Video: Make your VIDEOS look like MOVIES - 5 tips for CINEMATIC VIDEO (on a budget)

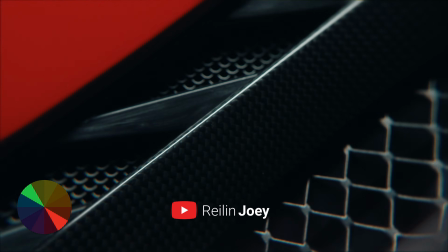[4:08]
In a Ferrari film I shot with my mate Raylan Joey, we used color contrast between scenes.
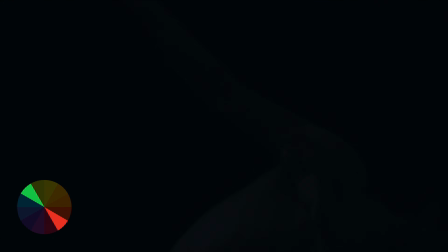[4:13]
So in the beginning, we jumped from scenes with red to an offsetting color green,
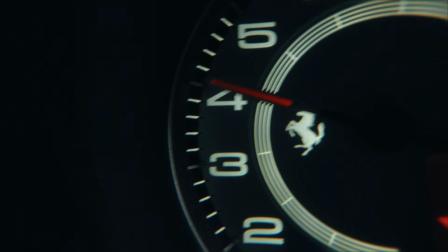[4:17]
and after the music drops, we combined the two with the red car driving in the green, color contrast. Another way to make your scenes more dynamic is to play with the contrast between sound.
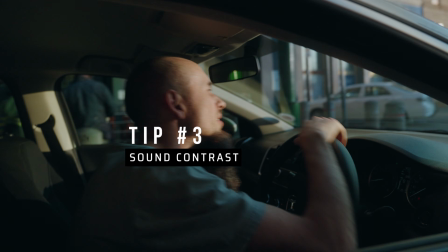[4:27]
There's something powerful about hearing sound, going quiet, and hearing sound again.
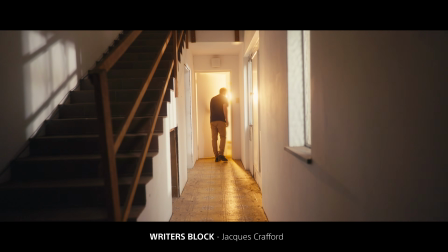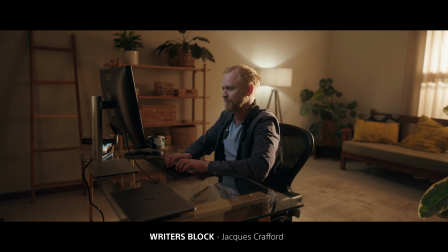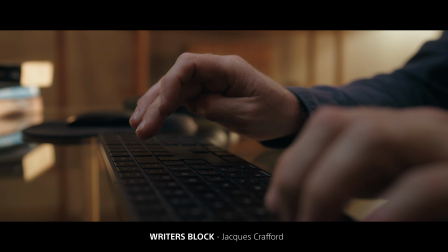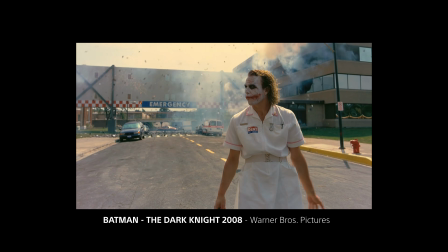[4:50]
Contrast in sound effects can enhance the feeling of a scene when the sound comes back from a moment of silence.
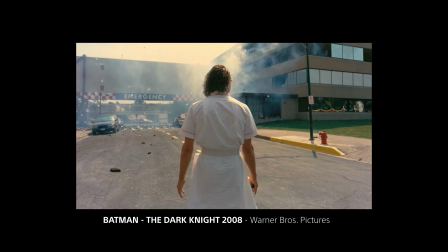[4:56]
In most movies, when there's an explosion scene, they usually cut sound just before the explosion. The explosion isn't in any way louder,
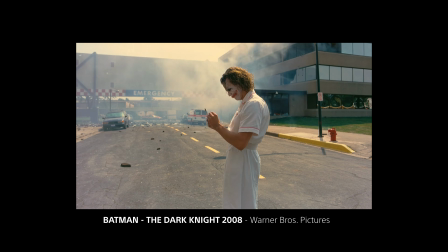[5:03]
but because of the silence before it, it has more impact and feels louder.
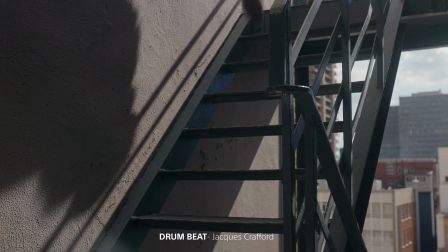[5:12]
Cutting from sound to no sound can evoke a variety of emotions, immediately telling the viewer to pay attention, that something important is happening.
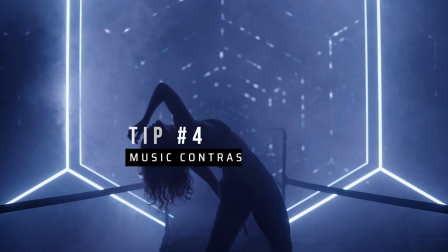[5:20]
With music, this is even more powerful. There's this scene in my showreel where the song builds up to a moment of silence and then jumps into the final climax.
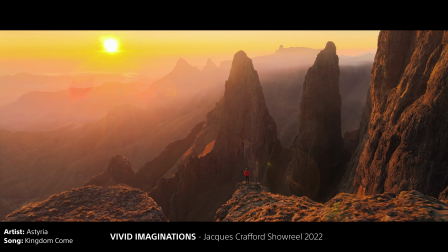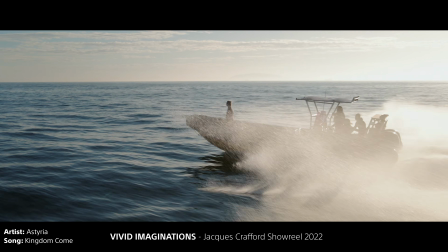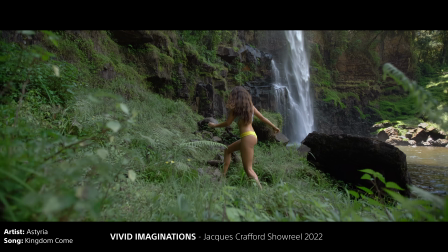[5:40]
The contrast here is extremely powerful and instantly releases emotion, whether it's thrill and excitement, inspiration or sadness.
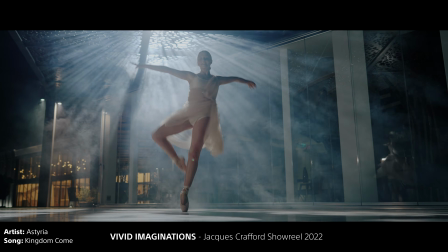[5:48]
The idea is to craft your edit so that you can take the viewer on a journey with various parts of contrast, like a roller coaster. Let's use my short film Perseverance as an example.
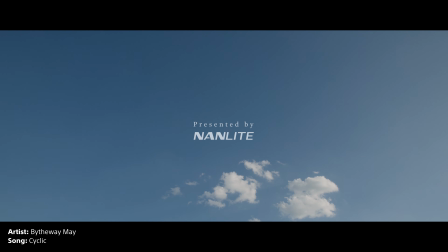[6:01]
We started off strong to grab the viewer's attention and then slowly build up to a climax of contrast to indicate the jump in time.
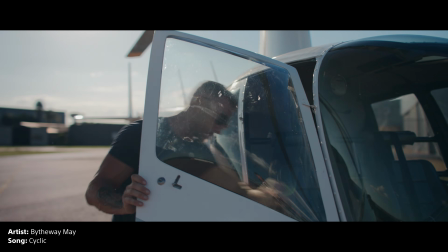[6:09] Let me tell you something about looks. Looks, they can be deceiving.
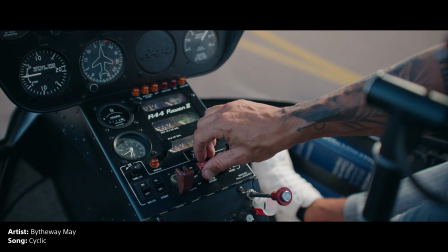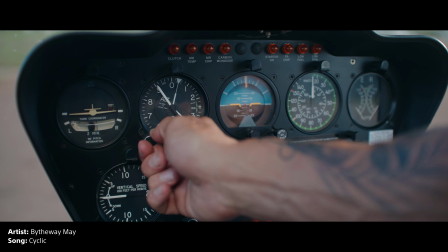[6:22] Every time I start up this engine, I'm reminded of where I came from.
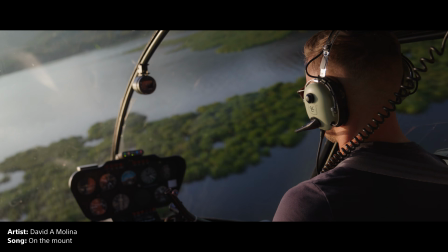[6:30]
In the same way, we have our final climax transition into a moment of silence, and that's where we reveal the punchline.
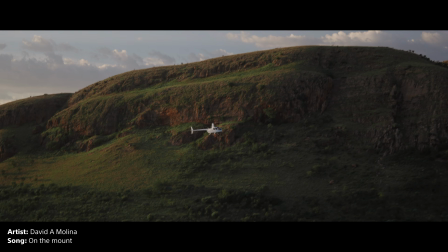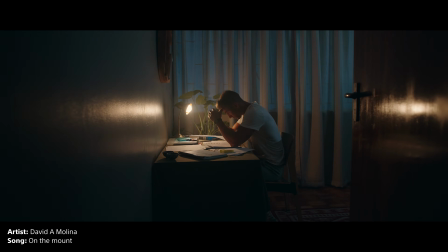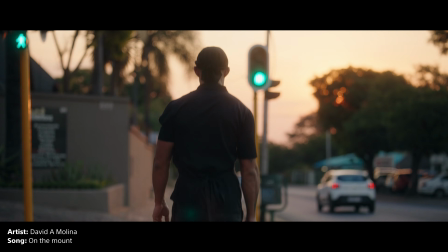[6:47] To persevere is to walk into the wind, slowly running past the sun.
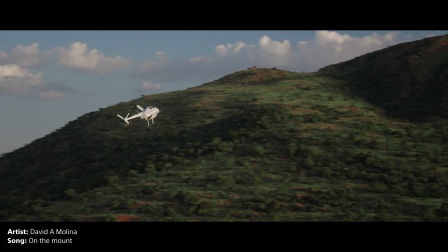[6:52]
The contrast between the drop has the ability to unlock a volume of emotions.
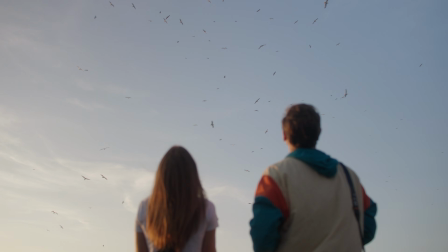[6:57]
When looking for music, I'm always searching for tracks with these attributes, which brings me to the sponsor of this video, Musicbed. If you're familiar with my channel, you'll know that I've been raving about Musicbed from the start.
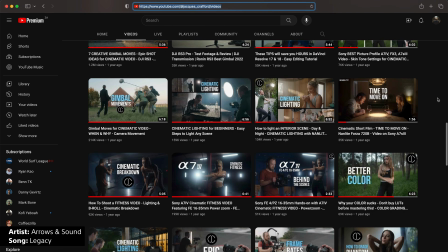[7:09]
Now, I wouldn't call it the start, because I've only been posting tutorials on this channel since 2021,
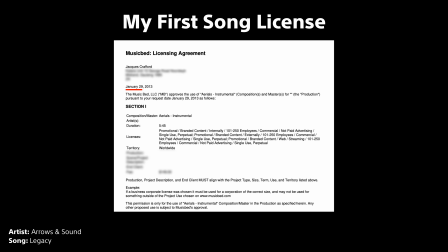[7:14]
but my journey with Musicbed stretches back as far as 10 years. Yep.
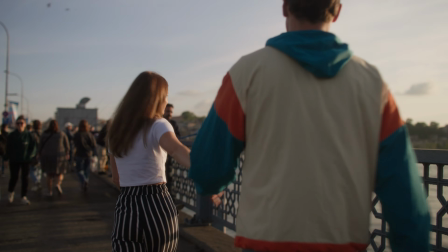[7:19]
That's how long I've been using the platform. My biggest motivation for sticking around is the fact that I've always managed to find amazing tracks that stand out,
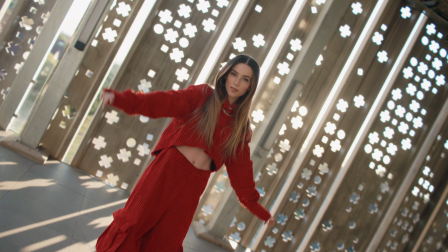[7:28]
unique songs that haven't already been used by so many other creators. When you click on a video and you think, oh no, not this song again, it completely robs you from the experience.
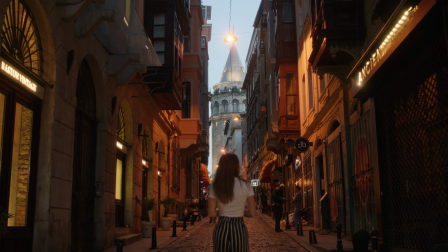[7:39]
Somehow, Musicbed always has that one song that doesn't feel familiar or overused.
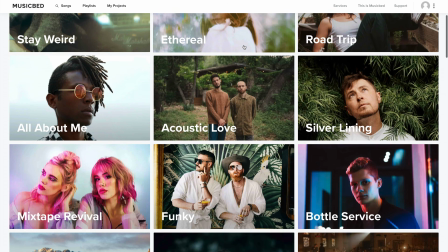[7:44]
From renowned figures to hidden talents. The platform is filled with gems and high-quality artists, and I've always been spoiled for choice. Musicbed is something that I can wholeheartedly recommend. But don't just take my word for it.
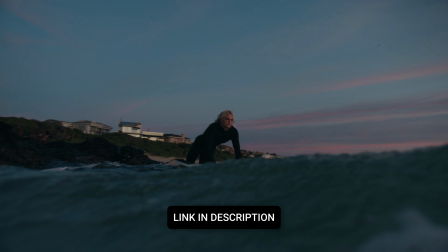[7:57]
Take your projects to the next level with Musicbed and hear the difference for yourself, and sign up for a free account.
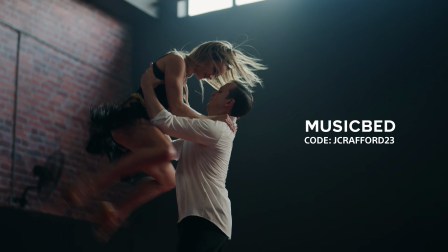[8:03]
Use my code at checkout to receive 1 month free when you purchase an annual subscription. Contrast in frame rates.
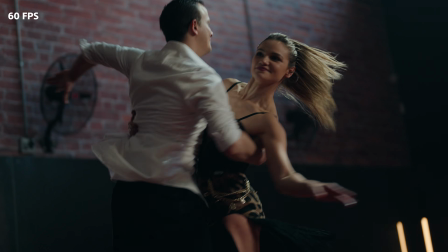[8:09]
Another way to make a scene more interesting is to use one frame rate for a duration of time and then suddenly jump to a new frame rate.